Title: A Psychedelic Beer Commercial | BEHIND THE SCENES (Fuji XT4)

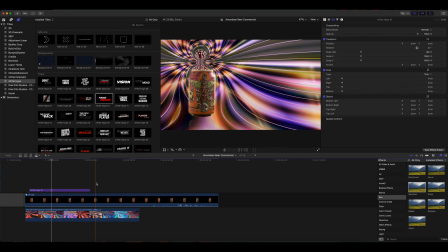(4:30)
Now if I'm going to show you every little detail I did in this video it's going to take a really long time but I will give you some insight into the timeline and show you some things I did.
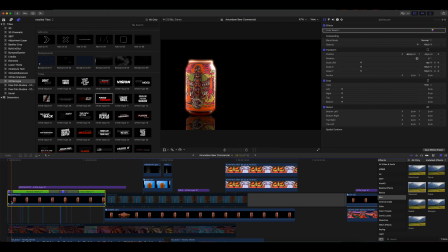(4:43)
So here you have the first clip. This is mainly speed ramps and text. At the end there I added some keyframes to the position to make it look like it slides along the frame and knocks the text out.
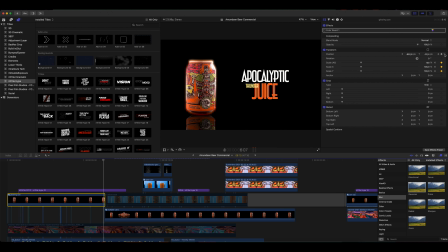(5:01)
To do this you add a keyframe on position maybe two or three frames before the end. Then go to the last frame and move the position to where you want it to be.
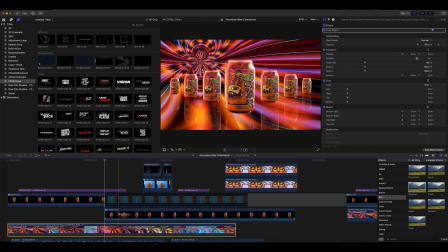(5:15)
For the next part it is basically the same technique.
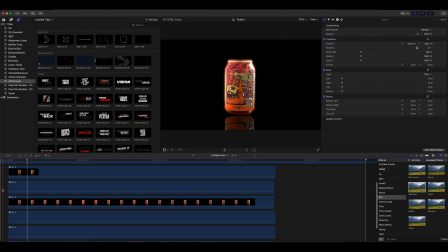(5:20)
You have to create multiple layers of the cam and then add keyframes to both the position and the scale in each of these layers to create this effect.
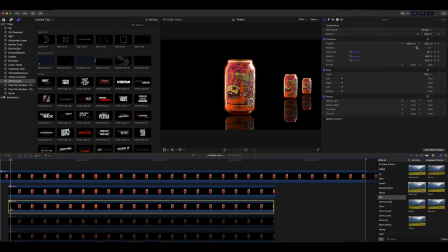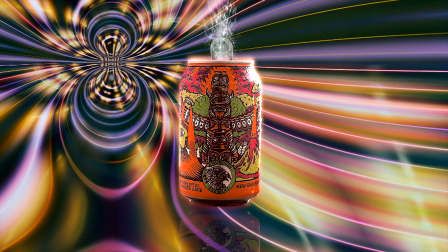(5:44)
Okay so this is one of the more complicated clips.
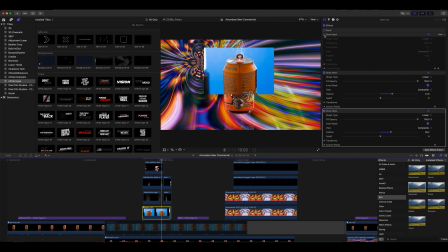(5:50)
This is many layers of pictures and stock footage and masking.
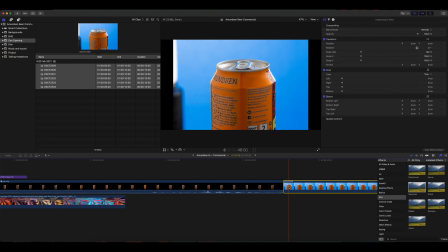(5:55)
I had taken six pictures of the can where I adjusted the opener of the can a little bit between each frame. I imported those pictures into Final Cut and made them into a compound clip.
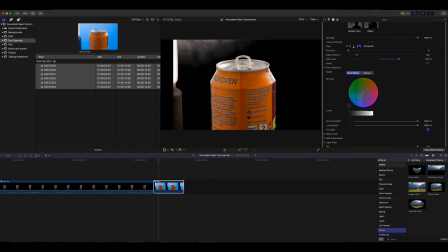(6:13)
Then I keyed out the background and I had to draw a mask around the opener.
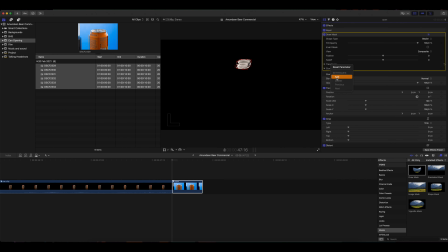(6:22)
I had to adjust the mask for each frame to make it fit. I also had to add a mask inside of the two holes in the opener and do the same thing for each frame there.
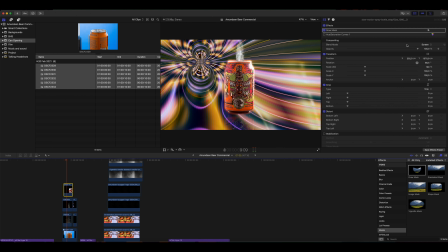(6:36)
Then I moved the opener over to the can and matched it with the scaling and everything. I laid some stock footage on top with the water being sprayed to make it look like beer was spraying out of the can when it was opened. When matched with tone design and music it worked out pretty well.
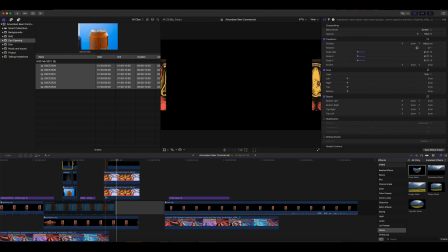(6:54)
And for the ending this is a picture I got from the website of the brand.
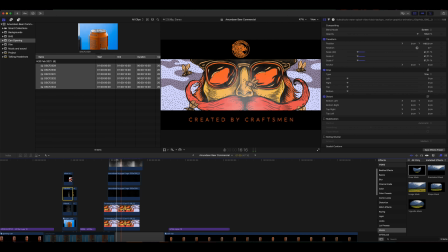(7:00)
I duplicated the picture and stacked it in two layers.
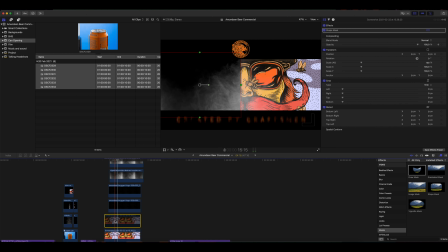(7:04)
Then I added a shape mask and masked out the left side in one layer and the right side in the other.
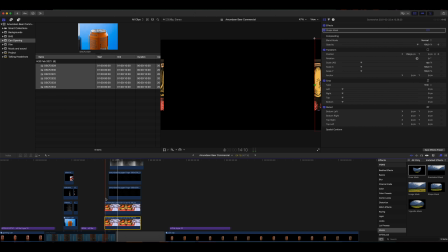(7:11)
Then I added keyframes again and created this movement. I also added some smoke overlays to make it look more complete so I hope you got something out of that if you have any questions feel free to ask and until next time